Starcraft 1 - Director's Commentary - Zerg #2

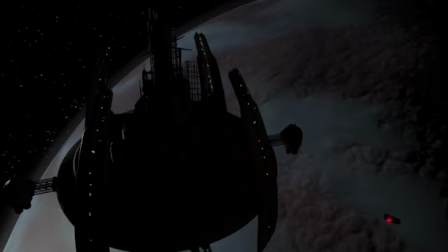(0:00)
So this is the epic. This was by far the longest, most ambitious undertaking we've taken at Blizzard as far as cutscenes go.
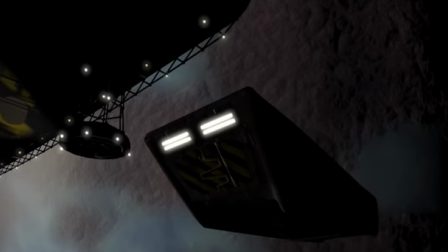(0:11)
And it really grew out of a picture I had done of some Terran marines in a hallway with laser sights on their rifles.
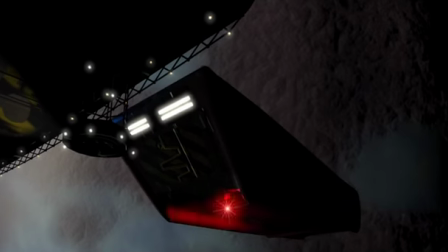(0:17)
And I just kind of built a scenario around this picture.
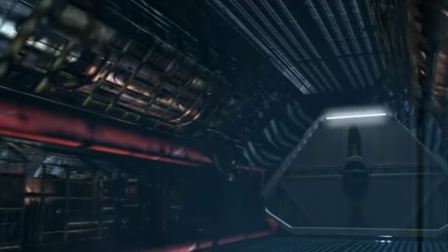(0:22)
You actually can see on the walls right here, that's the spaceship from the intro.
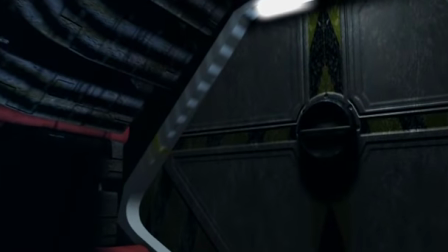(0:26)
I took it and cloned it and built this hallway out of it just to get some variety in the architecture.
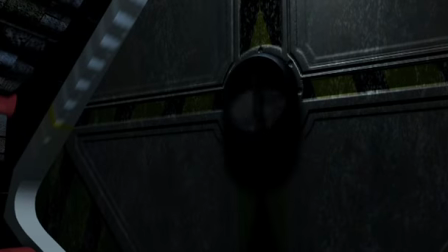(0:35)
It was very much just trying to capture the sort of cold blue steel feel of a lot of the Cameron type of movies.
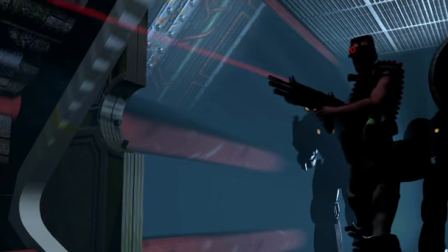(0:44)
You know, the thing is, too, like, looking back on this stuff, I really realized how much we used to just slam stuff out.
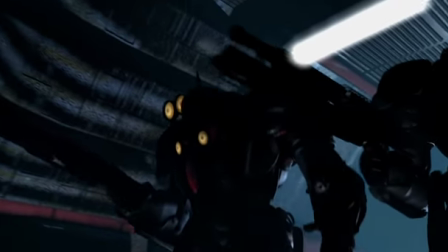(0:52)
You know, like, we need a hallway. Guess what? We'll rip pieces off a ship. and slap them together and call it a hallway.
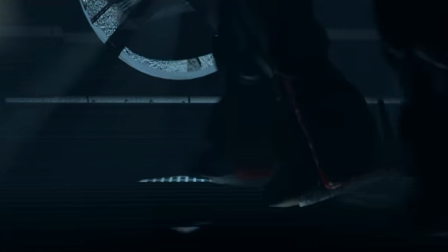(0:58)
And we used to do that all the time out of necessity because we really didn't have many people working on this stuff.
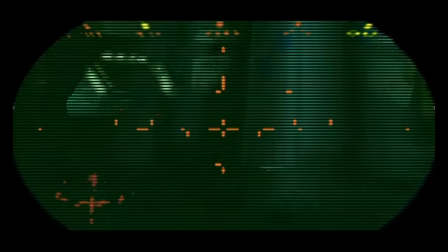(1:02)
Yeah, I think on this we had maybe, aside from Joe doing the video stuff, we had me, you,
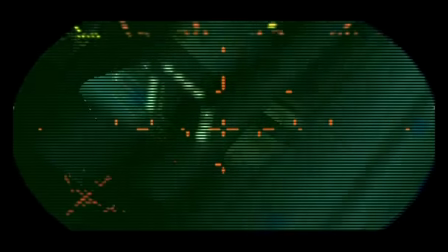(1:11)
some other guys doing modeling, and Rob did about almost half the shots
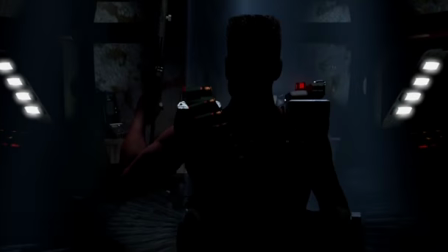(1:17)
and really came together relatively quickly. And that kind of shows in some ways, and in other ways this holds up really well.
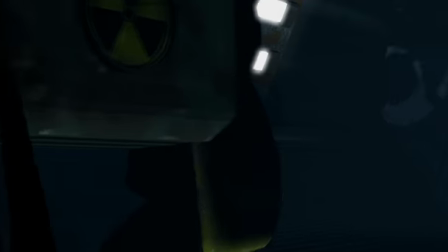(1:26)
but it was just an exercise in building tension,
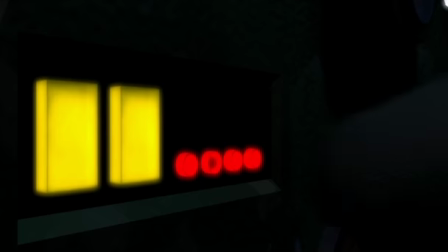(1:30)
trying to build atmosphere and tell a cohesive story that would stand on its own in spite of the game, because everything we do is always so tied into the game story.
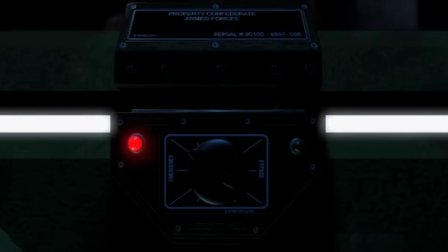(1:38)
Nice lock. Yeah, there's... I made that lock. A lock.
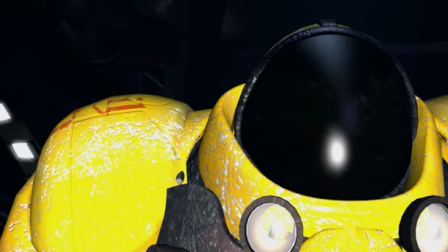(1:43)
But most of these cutscenes, if you don't know the story of the game, then you're lost as you're watching them, so I really just wanted to do something that you could watch and appreciate on its own.
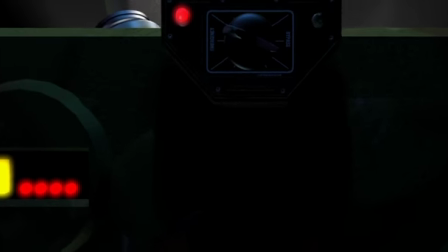(1:51)
Right, again, this is all about playing off the idea of the Terrans being some beer-drinking dudes.
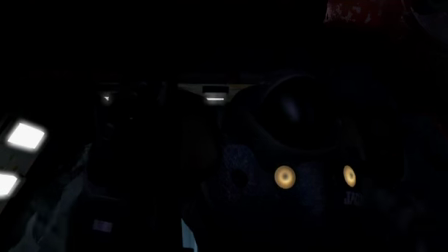(1:57)
They're sent out here with a mission. They're supposed to check for Zerg and blow this place if they find them, but they'd rather drink beer.
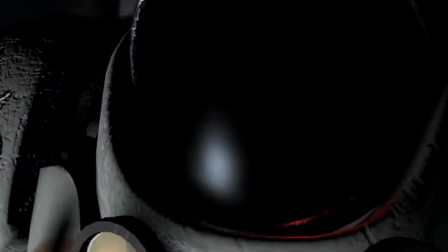(2:06)
Yeah, which always leads to their demise.
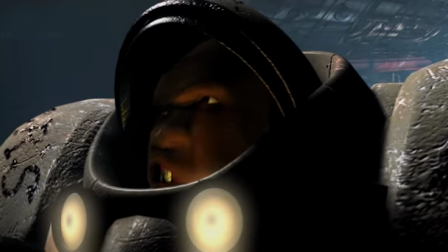(2:10)
It's this smoke shot that I was really afraid wouldn't work, but Bob pulled off.
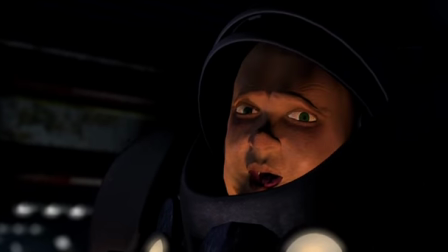(2:16)
We were really going crazy with all the effects that we could get with, again, with 3D Studio Max because we could never do these kinds of things before, like volumetric lights.
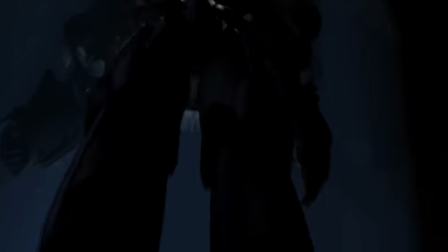(2:23)
You see the stuff that's shining through the fans, all this blue sort of fog that's going on in here.
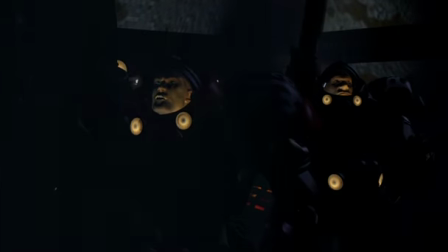(2:29)
You know, we could just never do that before. So we were maybe overusing it, but I think it's pretty cool, pretty effective.
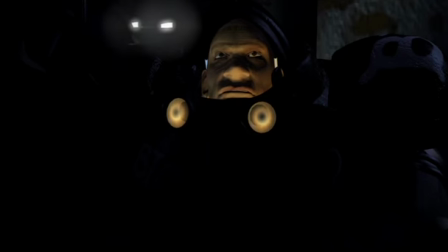(2:35)
I think it fits here.
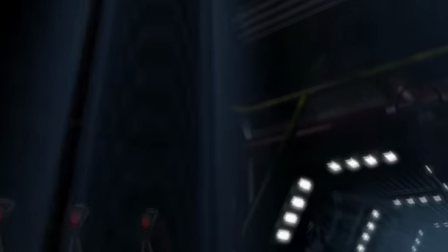(2:37)
And, you know, one thing that was kind of cool is that those power suits really, you know, they were kind of a collaborative effort.
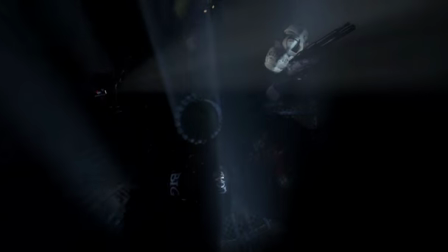(2:45)
They passed through a lot of hands. Yeah, Trevor Jacobs built the initial model and then I took it and redid
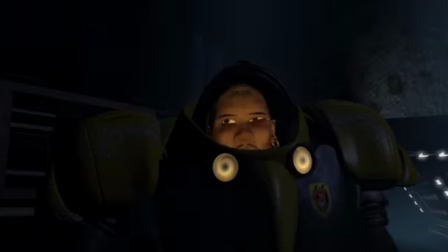(2:52)
some of the geometry and redid the textures so it looked like the Sarge and then Matt took them and built individual characters out of them,
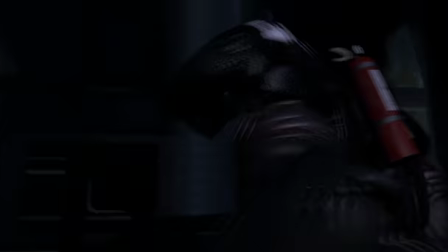(2:58)
turned yellow, white, blue and placed all these decals and really individualized them and brought out a little bit more detail.
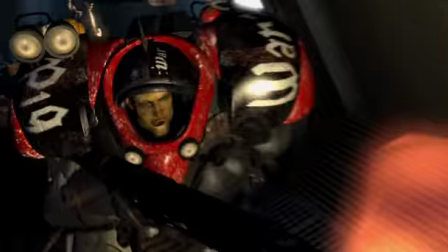(3:04)
All their graffiti and how some of them have lights on their shoulders and some of them have fire extinguishers stuck to them.
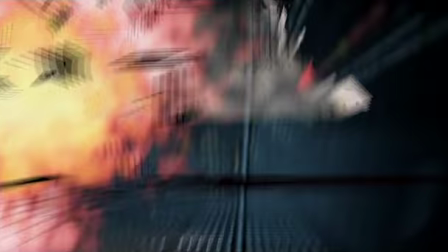(3:11)
I really wanted to make it feel like these guys, these suits weren't,
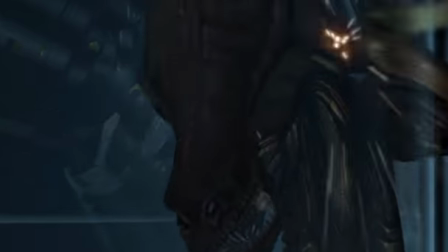(3:16)
you know, at one time they were military issue, but these guys have been out here so long, they just totally, they just jack them up however they want.
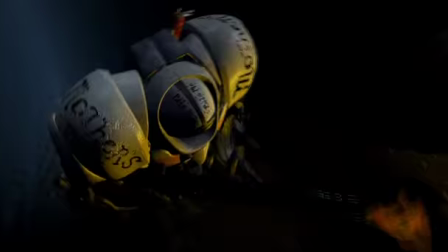(3:22)
You know, they're all different.
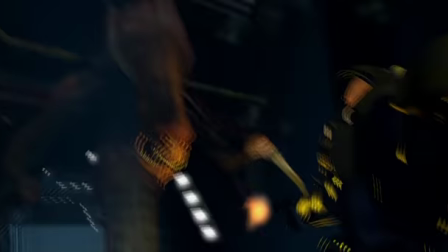(3:23)
One thing I should say is the whole Heat influence where we actually digitized the gun battle from the movie Heat and had the artists who were working on this,
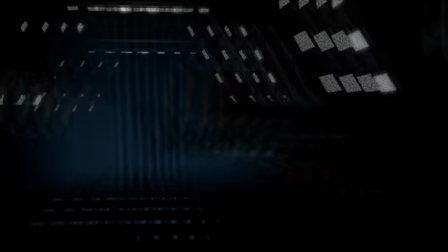(3:32)
which is me and Rob basically, study that and get the dynamic of a handheld camera.
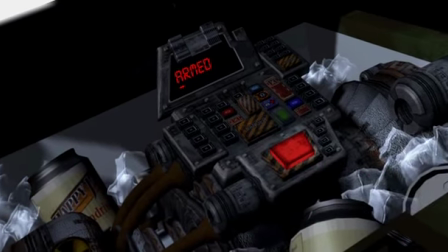(3:38)
I had never seen a handheld camera in 3D animation before this.
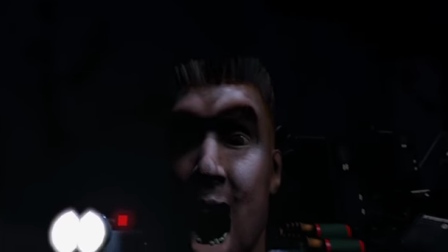(3:45)
And we really wanted to get this sort of chaotic feel of a battle and put you right there and feel what was going on.
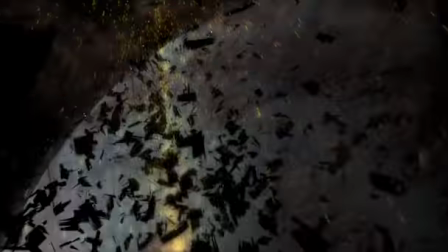(3:53)
That guy was, originally our idea was he was going to pee himself. And we couldn't figure out how to do it.
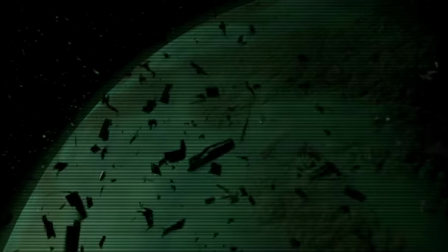(3:59)
They probably would have told us to take it out anyway. I don't know, it was cool.